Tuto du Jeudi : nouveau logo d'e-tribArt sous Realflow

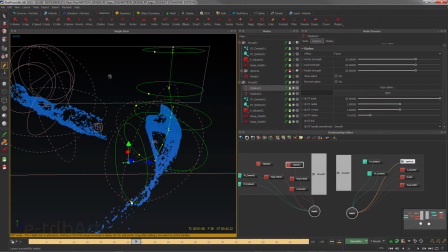498s
Alors éventuellement ici on augmentera donc pour ne pas perdre les particules dans ce champ de force, on augmentera le dernier ici, voilà, pour qu'elle passe et qu'elle soit redressée par le dernier donc élément ici, donc sur lequel on aura mis une force axiale aussi relativement forte.
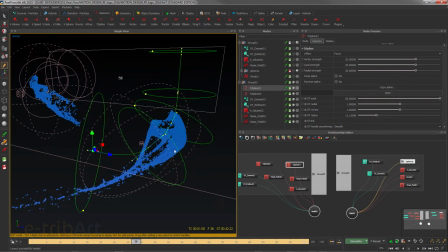516s
Voilà, donc ça nous permet ça de piloter donc les particules dans un canal de force, un chenal de force comme ça, hein. Donc ça c'est la première méthode, et qui va aller à l'encontre un peu de la deuxième méthode de simulation. C'est pour ça que j'ai utilisé les deux ici, hein.
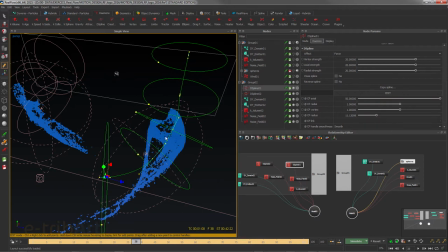533s
La première, donc on canalise le champ de fluide ici dans avec un despline. Alors on rajoute des champs de force noise pour les deux systèmes, de telle manière de brouiller un peu, pour donner quelque chose de moins régulier.
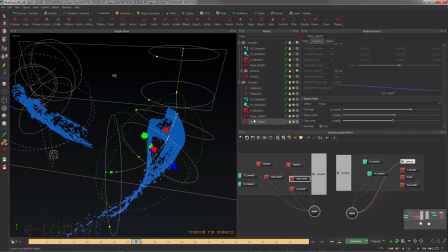550s
Donc les champs de force, assez classiquement, donc, auront des valeurs de space scale de 3, allant de 1 à 3, hein, selon ce que l'on veut faire ici, et une force donc de 20 ici donnée. Ok.
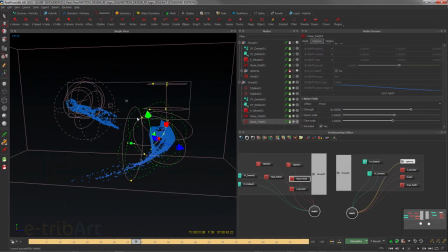569s
Alors, le dernier élément important, selon comment on filme, et nous on filmait donc de face, l'idée c'était d'avoir au final donc une caméra de face que l'on mettra en place, et c'est de donner l'impression que les particules arrivent un peu de l'espace et viennent se sticker,
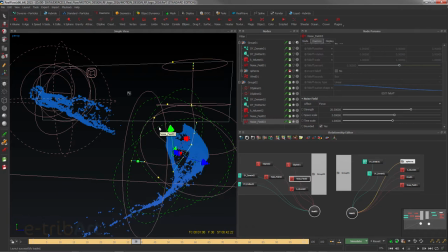586s
se coller directement comme ça. Et donc on va créer donc devant la caméra juste un K volume ici, qui va permettre de supprimer donc les particules qui vont s'avancer vers la caméra.
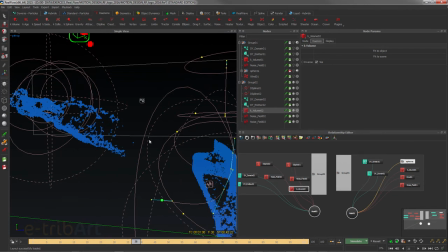603s
Donc, pardon, surtout ça va être valable donc pour les particules orange, donc pour écrire le trib ici de notre logo, moins pour le bleu qui ont tendance à disparaître naturellement,
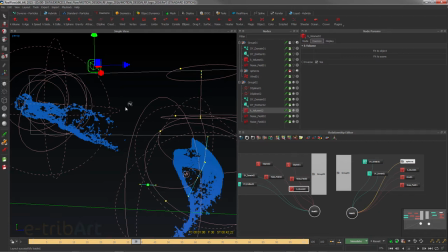620s
poussées par le despline sur les bords, donc elles viennent disparaître. Mais on l'a quand même mis en place pour être raccord avec l'autre système donc de particules. On voit ici donc les particules disparaissent, celles-là elles passent en dessous, elles sont hors champ.
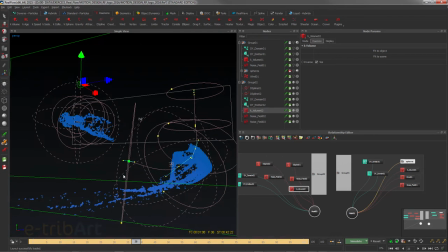634s
Et ici il faudra agrandir. Alors aussi on fait ça pourquoi? Pour la simple raison que ça permet aussi des particules sortant du champ de vision de notre futur champ donc de la caméra, du plan de la caméra, de pas être simulé pour rien, de gagner du temps bien entendu en termes de simulation,
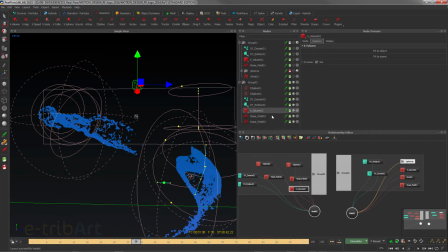652s
de place sur le disque dur et ainsi de suite. Donc on va regarder donc maintenant le deuxième groupe.
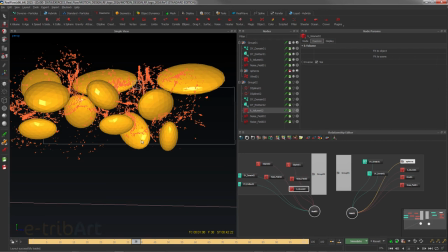659s
Alors le deuxième groupe est un peu particulier, on le voit ici, je rebobine.
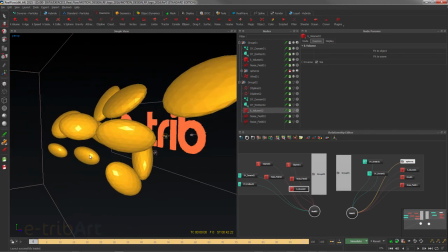664s
On va écrire E trib, tout ce qui est en orange ici, et qui viendra superposer au bleu ou inversement.
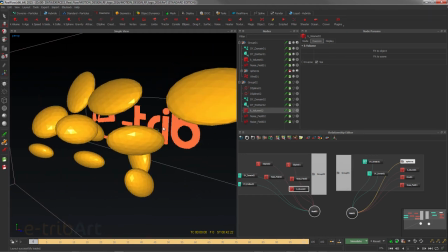672s
On a les mêmes conditions donc de départ donc du domaine et de l'émetteur.
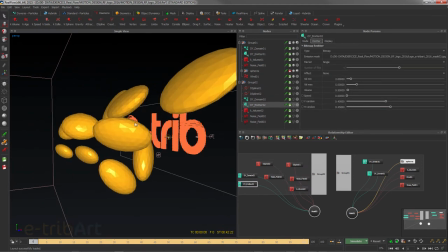679s
La différence, c'est qu'on va créer un champ d'astéroïdes, entre guillemets, donc de sphères,
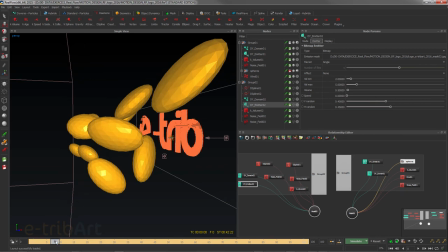684s
on peut même faire ce que l'on veut, qui vont accrocher un peu, donc avec des paramètres de friction. Donc là, voilà, les particules partent. Certaines vont rester accrochées. Okay.
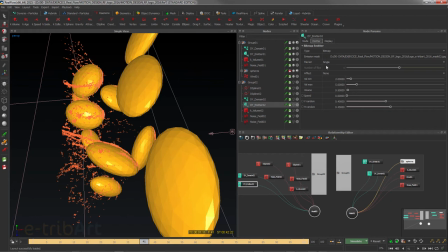694s
Ce qui va donner l'impression donc d'un étirement et d'un accrochage, comme si on traçait des marques dans l'espace. Donc si on enlève les. On a fait un groupe des sphères ici.
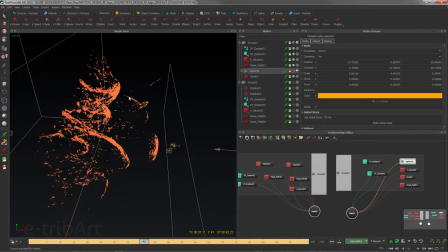707s
Entendu, et voilà ce que ça donne. Alors, on voit bien sur le bord hein, les formes que l'on obtient ici, et puis on va avoir des particules qui vont d'autres qui vont partir.
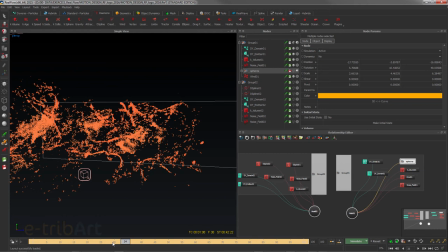716s
Et du coup, quand on va faire le mode inverse, on va reconstituer au fur et à mesure, comme ça, si, comme si ça se reconstituait dans l'espace, encore une fois, en apparition. Voilà. Donc on peut pousser plus ou moins ce phénomène-là. Il sera réglé principalement en faisant un groupe de.
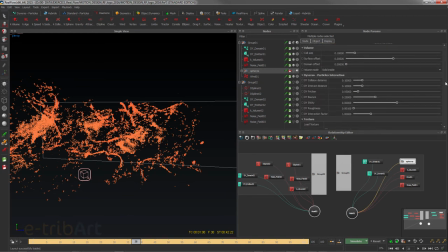734s
Pour toutes les sphères, on peut régler leurs paramètres par rapport à l'intervention sur diverso, leur interaction, diverso particle interaction. Quand je le change dans le groupe, je le change pour toutes les sphères, c'est pratique.